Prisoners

Welcome to a scene storyboard of the movie Prisoners, starring Jake Gyllenhaal, director Denis Villeneuve.
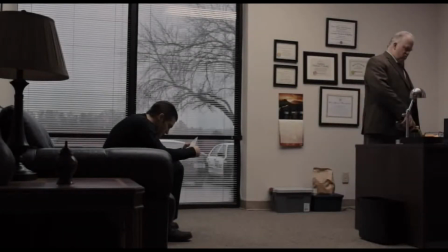[0:10]
This is a scene where Detective Loki, which is Jake Gyllenhaal, is frustrated with how the investigation is going.
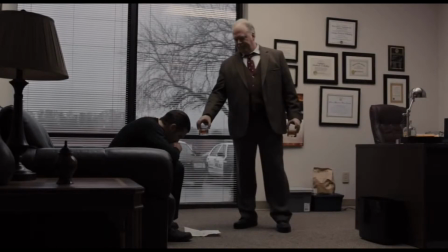[0:20]
So we see now he's looking at a piece of paper, which is the main piece of evidence. It has a drawn map of a maze, and we see now a shot of the two people,
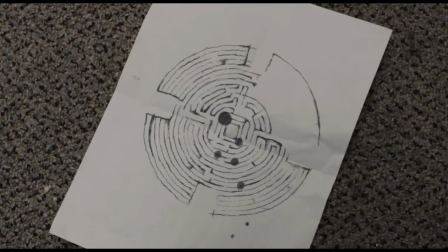[0:31]
the detective and his captain, followed by a close-up of what he is looking at, the piece of paper.
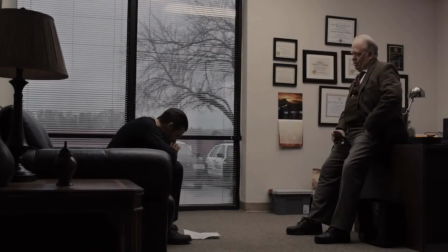[0:39]
And we see now that there's only one person talking in this dialogue.
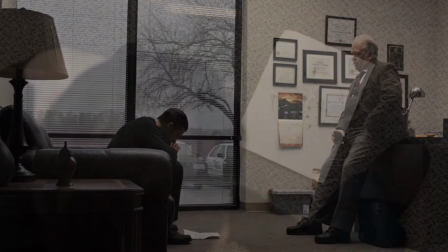[0:45]
Detective Loki is uninterested, he's not listening, and we get now a sense of what he is looking at.
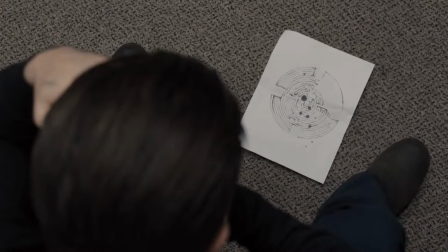[0:53]
And now the following shot is really clever. The director now refocuses the image when Loki puts his hands on his head,
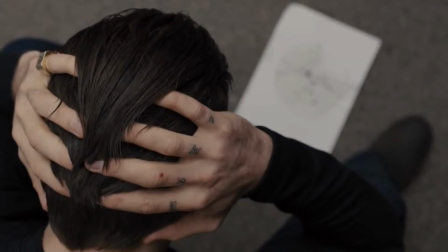[1:02]
and now we see the markings and Masonic ring, which adds to the background to the character.
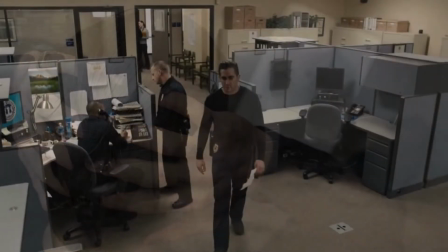[1:09]
Asks the audience, what does this mean?
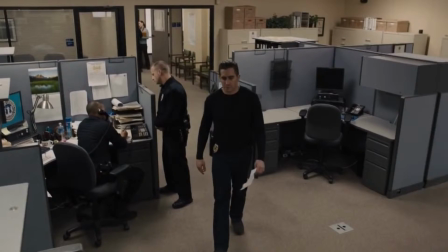[1:11]
The next shot we see now is an overhead, not quite an overhead, but of Loki walking towards his desk.
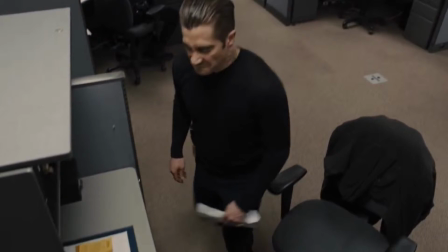[1:20]
And now we see as he walks closer, he fills up the bigger portion of the frame,
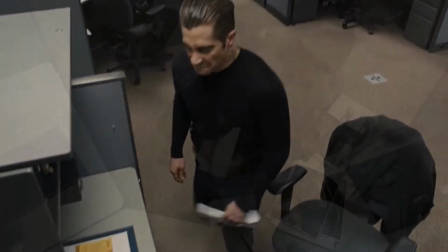[1:25]
where he's now going to straight arm his desk in frustration and complete anger, let his emotions out,
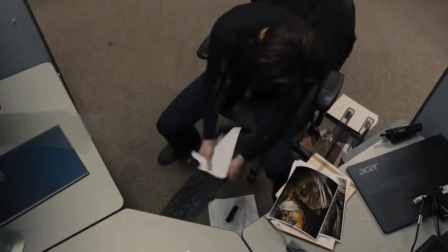[1:32]
and he bashes the keyboard on his desk, breaking it.
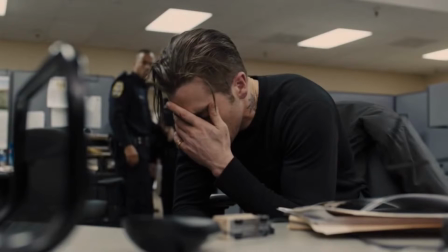[1:40]
Following this, now we have a relatively close-up, sort of a medium shot of his top half of the body, the camera position from the angle of the desk, looking slightly up.
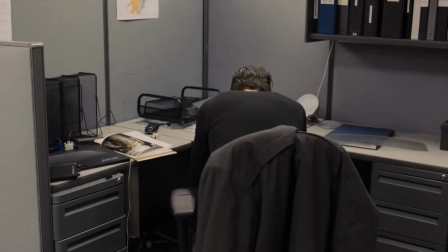[1:52]
We now go towards from behind. This is something that director does really well in this movie.
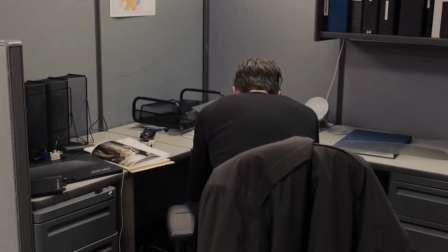[1:59]
He does closer. He's zoom in. When he zooms in, the audience gets taken into their character.
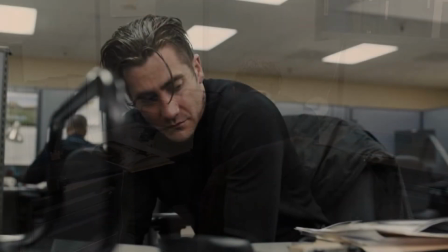[2:06]
We get drawn into their character and what he's feeling. And now we go back to the shot from the desk,
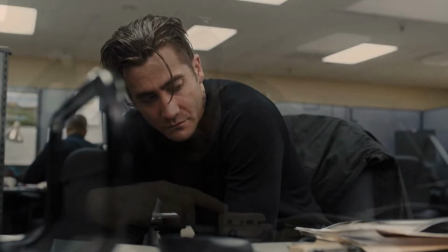[2:15]
and now you'll see he spots the toy caravan, which is I won't give away the story, but central to the story.
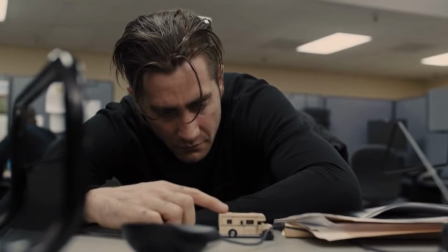[2:23]
He plays with it, contemplating the investigation, what's the next step, how this is not going to plan.
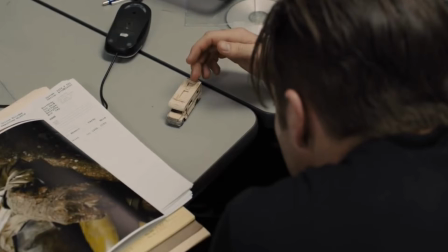[2:32]
Now we see a shot from over his shoulder from a camera.
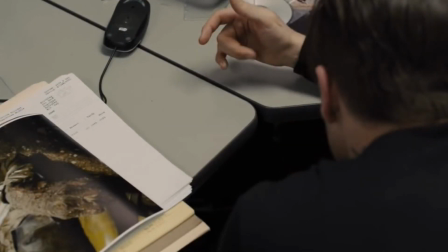[2:37]
There's a cameraman there holding it. We see now the character pushing the toy caravan onto the floor. Now the next shot you'll see, it's a continuous shot when you see the film.
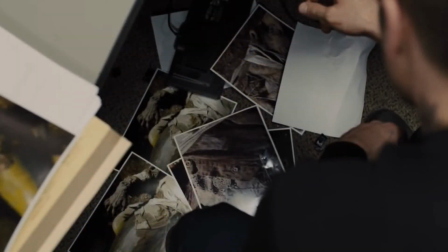[2:50]
The camera moves now beyond his shoulder, where we see the evidence, other pictures lying on the ground.
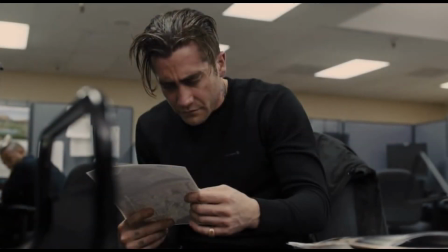[2:59]
He'll pick it up now, and he notices something. Now we go back to the shot from the desk again.
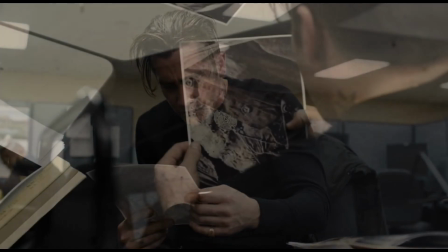[3:06]
He notices that there's a picture of a corpse that has a pendant on it,
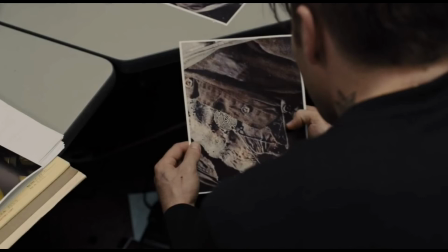[3:13]
and carved onto the pendant is the same maze he was looking at earlier.
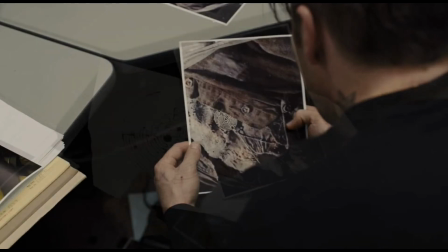[3:18]
So he grabs a photocopy.
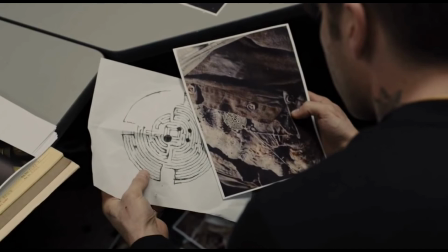[3:21]
So the director now shows the audience exactly what Loki is looking at, Detective Loki is looking at, showing us his point of view.
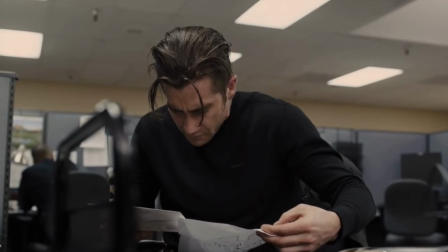[3:31]
Again, back to the desk shot, showing us what Loki is looking at and what he's thinking,
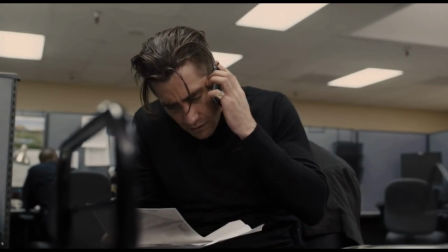[3:40]
where all of a sudden he gets a phone call, and that's the end of the scene.
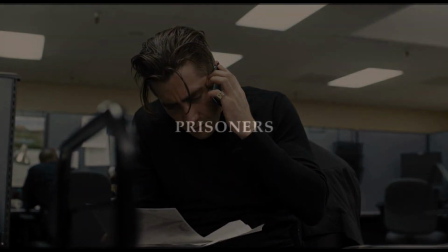[3:46]
So now the plot has been progressed, and it goes on to the next scene in the movie, Prisoners.